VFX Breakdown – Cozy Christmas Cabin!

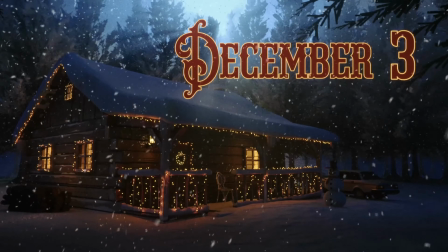(0:00)
In this video, I'm going to do a visual effects breakdown of our Christmas advent calendar that we did at my day job.
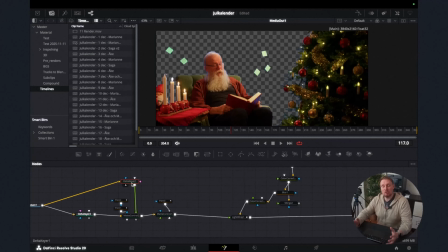(0:07)
So I'm going to talk a lot about Blender and 3D and also compositing inside of Davinci Resolve. So let's get to it.
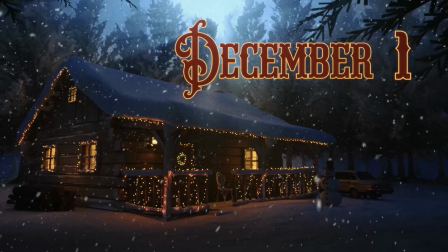(0:17)
So the idea with this production was to make 24 episodes with different actors sitting in this chair and doing these Christmas rhymes.
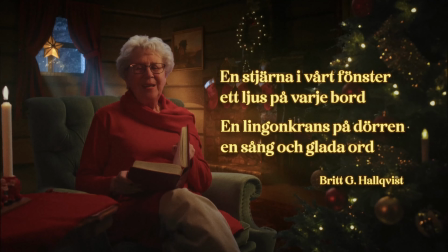(0:26)
And we wanted to place the actors inside of this cozy cabin up in the north of Sweden where it snows and it's dark, but still cozy and welcoming. For me personally, this was the perfect opportunity for me to jump into Blender, learn more about it. So now I'm going to show you what I did in 3D for this production.
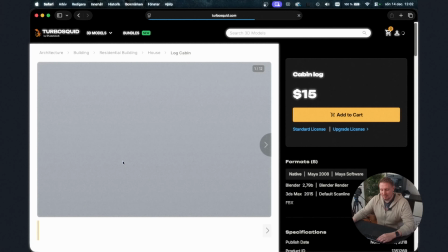(0:45)
Here at Turbo Squid, I found this very nice cabin that had snow incorporated into the model.
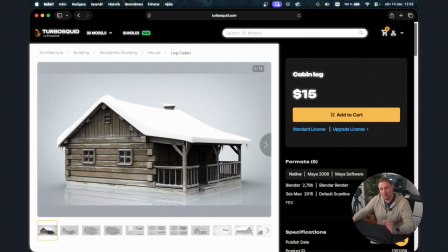(0:53)
So I thought this was perfect. I love the look of this cabin. So I bought this and downloaded it and started working on our exterior shot.
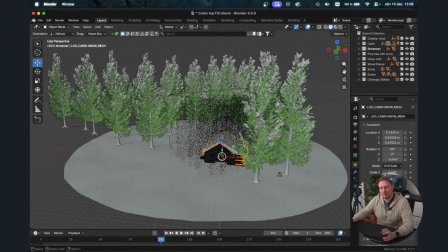(1:01)
So here you can see the finished scene of the exterior shot. So I'm going to work backwards and explain how I did this scene.
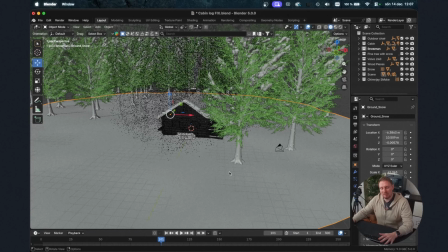(1:09)
So down here you can see that we have our cabin, and then we have this plane that works as a snow-covered ground.
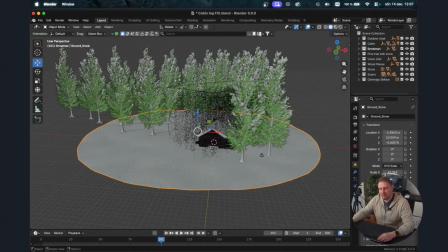(1:17)
And then we have a bunch of trees filling up the rest of the scene.
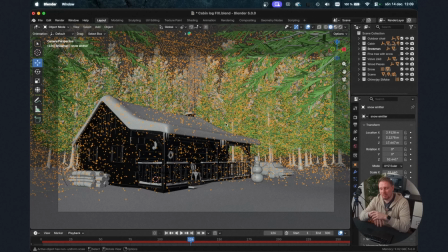(1:21)
So I found that instead of going online and trying to find all of these assets one by one, there is a plugin called Blenderkit, which is an asset library that lives right inside of Blender itself. Here at the top, after you install it, you just press this little button here.
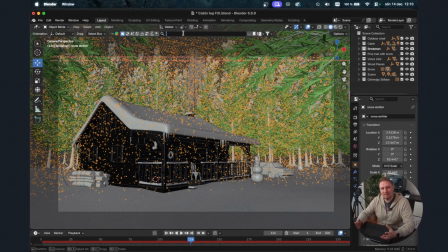(1:39)
So now I can search for whatever model I need. So for example, I needed a pine tree.
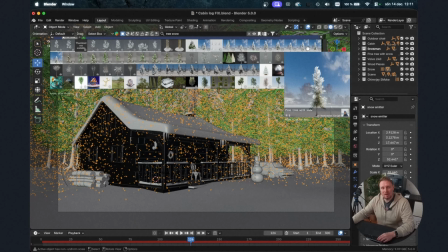(1:46)
And then I get all of these ready to go assets that I can just drag and drop into my scene. So this saved me a bunch of time, I can tell you. And I'm not sponsored, I just love this little plugin here.
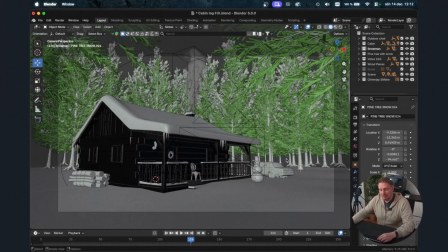(2:00)
So I just dragged and dropped all of my assets from Blenderkit and placed it where I wanted them into my scene here. So for example, we have a bunch of tree logs here, I have a chair here, and we have a snowman, and we have a car.
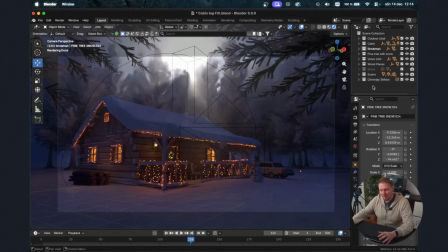(2:16)
And I also found Christmas lights that I could decorate my house with. And also you can see that we have haze going in this scene so that we can hide the fact that there is nothing between the trees.
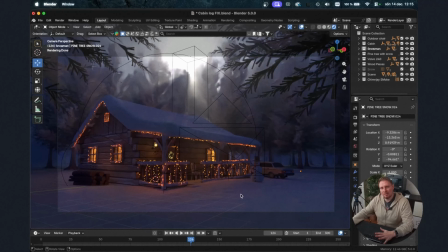(2:28)
And the ground here is just basically a plane with a little bit of displacement going, so it looks like a snow-covered ground. I also added a little bit of smoke going here from the chimney. It's very subtle, but there is smoke if you look closely here.
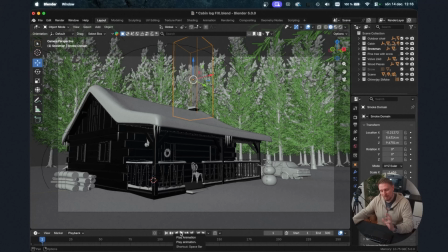(2:45)
And then I animated two cameras, one that is moving towards the house and one that is moving away from it. Because I wanted an intro scene and also an outro scene.
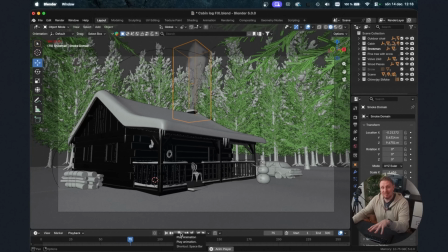(2:55)
I placed these two trees here in the foreground very strategically, just so that we can get a little sense of depth in the scene.
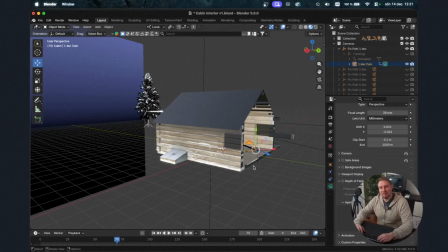(3:03)
So when I was done with the intro and outro scene, I started working on the interior scene.
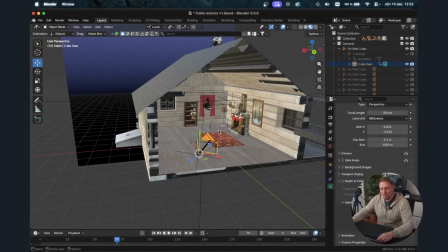(3:09)
And I immediately discovered a big problem with my model, and that was it wasn't actually textured on the inside.
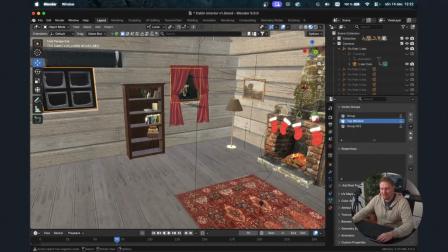(3:17)
It was only textured on the outside. But it wasn't such a big deal actually.
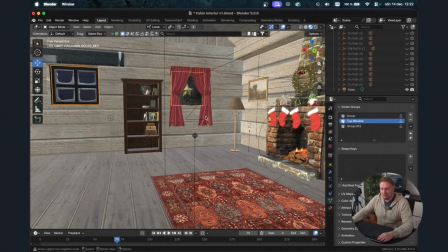(3:21)
I could easily texture the inside quite quickly and get going with the rest of the scene.
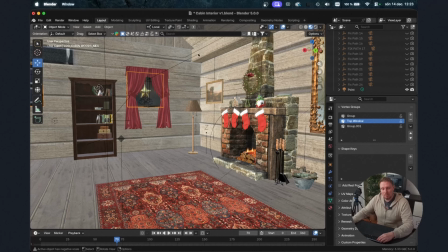(3:28)
And once again I used Blenderkit here just to drag and drop all of this object into the room here. You can see this fireplace here and the Christmas socks, and also even the fire going here in the background.
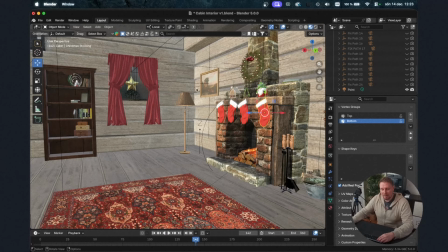(3:41)
If I play this, you can see we have a little fire going. And also the Christmas light here and the lamp and the carpet, everything from Blenderkit. Saved me a bunch of time to make this scene what it is.
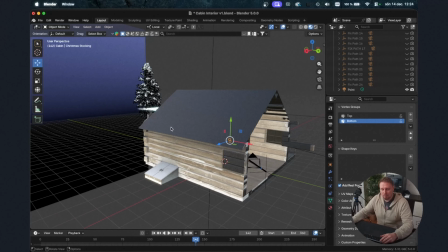(3:54)
If we zoom out a little bit, you can see that I just basically took a plane here with a gradient,
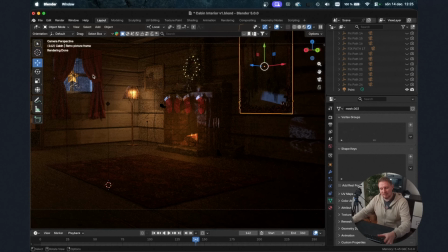(4:00)
so we can have this blue shade of light going here in the window.